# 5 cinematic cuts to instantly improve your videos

Hey guys, so you probably sat there, you've just finished your new edit, and you're looking back through your timeline and you're looking at the different cuts and the transitions between those cuts, and you're realising that your video's a bit boring. There's a linear timeline with straight cuts and nothing special with it. So then you decide, oh, I'm going to spice up a little bit, add some few transitions in there. So you go into the effects library, and then you realise that, oh yes, all transitions in the effects libraries are actually trash, and maybe the spiral wipe probably isn't the best idea for this professional video. So in today's video I'm going to show you 5 cinematic cuts and transitions you can add to your videos just to make them look a bit more interesting while still looking cinematic and not like a year 7's media project. So let's get straight into it. But before we get into today's video, I just want to remind you guys that earlier today, I looked at my analytics and I found out that most of you guys that watch my videos aren't subscribed to my channel. So what are you doing? If you're subscribed to my channel and if you have the bell notification on, you get notified whenever I upload a video, and also you give me a bit more motivation to make these videos, because the higher the number, the more motivation I have to make these videos. So yeah. If you're not subscribed, subscribe now, please, thank you. Let's get into the video. Whee. Okay, so first of all you got the split cut, which comes in 2 different variations.
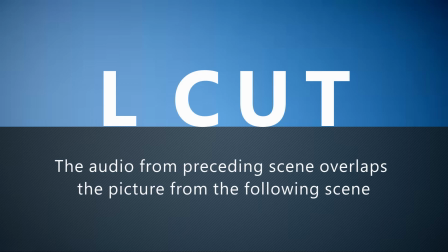First of all you got the L cut, which means that the picture leads into the next scene before the audio, and then you have the J cut, which means that the audio leads into the next scene and then the video follows behind. And luckily it's quite easy to remember these different types of cuts, because the reason why they're called the L cut and the J cut is because they look like an L and a J in the timeline. So it's quite easy to remember these. Now these cuts are practically essential for dialogue scenes,
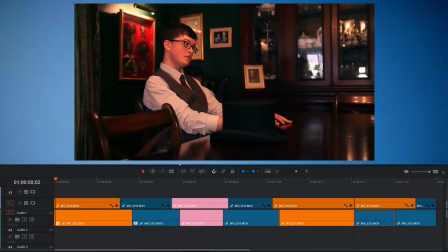just because it makes it flow really well to have the 2 shots of the people talking and then you have the audio and
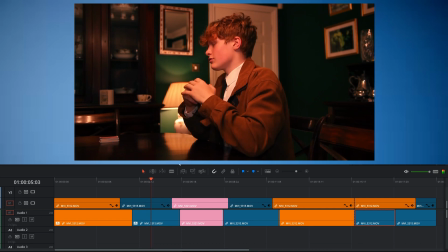then you just cut in between it using the L and the J cuts so it makes it fluid and you're able
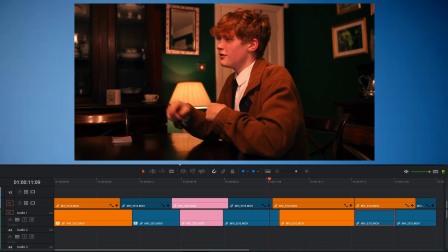to see both the people talking and then also the other person reacting to what they say. However, it is also really good for scene transitions, just like this one.
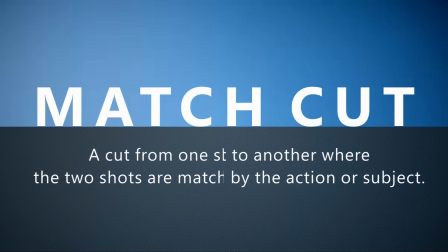Next you have the match cut, which is when you match the character's actions or the setting that they are in into the next shot.
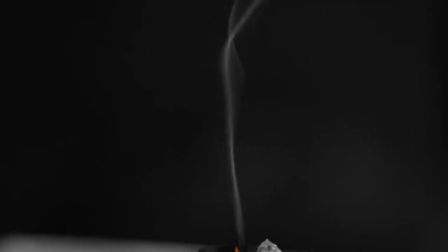Now this is really good just to have a nice fluidity in between each scene and also each setting as well.
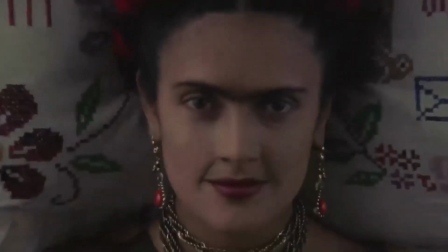However, with this type of cut you do have to do some pre-planning to it and actually make sure that you film 2 shots that look quite similar in the setting and what the character's doing. You can't just do it in your editing software with any footage, you have to make sure that they look the same. So this cut is more of a filming type thing that you need to remember when you film it, than more of a thing that you can do just in editing. Well, of course, you can do a bit in editing, you can like change the framing, you can zoom in, you can change the position of the footage. However, to do it properly, you still need to make sure that the settings are quite similar or the character's actions are quite similar.
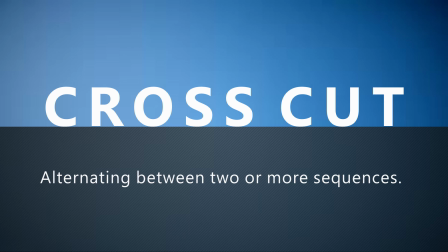Next, you have the crosscut, which is very good if you have different bits of footage of the different characters doing different things in different settings, and you want to edit it together to make sure that it looks like they're doing it all at the same time. Now it's very good to give the viewer an insight on what the characters are doing individually,
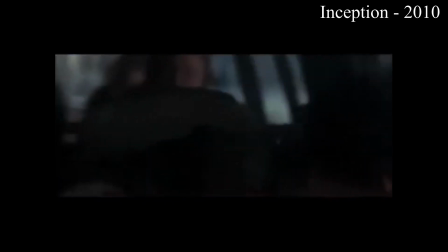but also it gives the idea that it's all building up to one big plan and they're all kind of working together but individually.
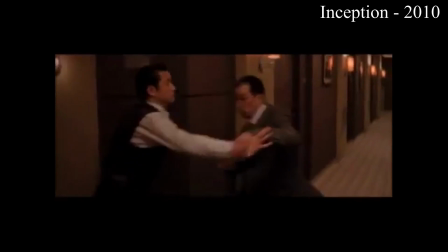As well, it's also quite good to show what the characters are doing individually and also
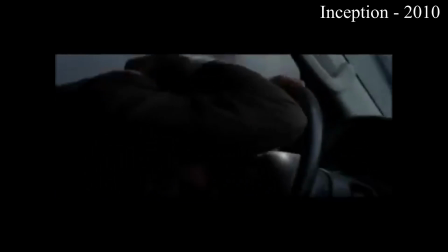allowing the viewer to see that but not allowing the other character to see what that character is doing.
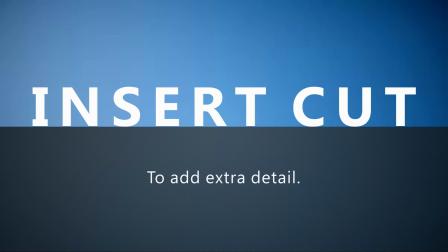And finally we have the insert, which is most commonly used for B-roll and just a good way of adding a bit more information into your video.
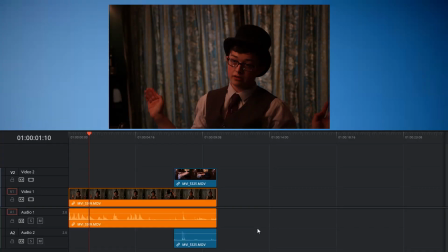Now this can be just as simple as if you have a character bringing out their phone and like doing a phone call, you just have a B-roll shot of looking down over their shoulder of their phone,
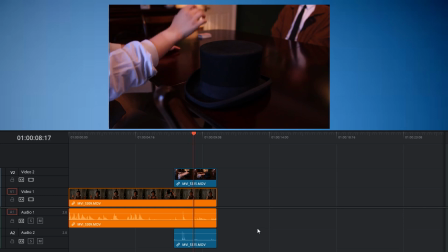just to add a bit more information. Also you can have it off the character settings so you get to see where they are more, adds a bit more information to it, and also it just overall makes the footage a bit more interesting to watch, because you're not just seeing one straight clip and then going on to the next clip, you're seeing a straight clip and then you have like a bit more detail added in through the B-roll.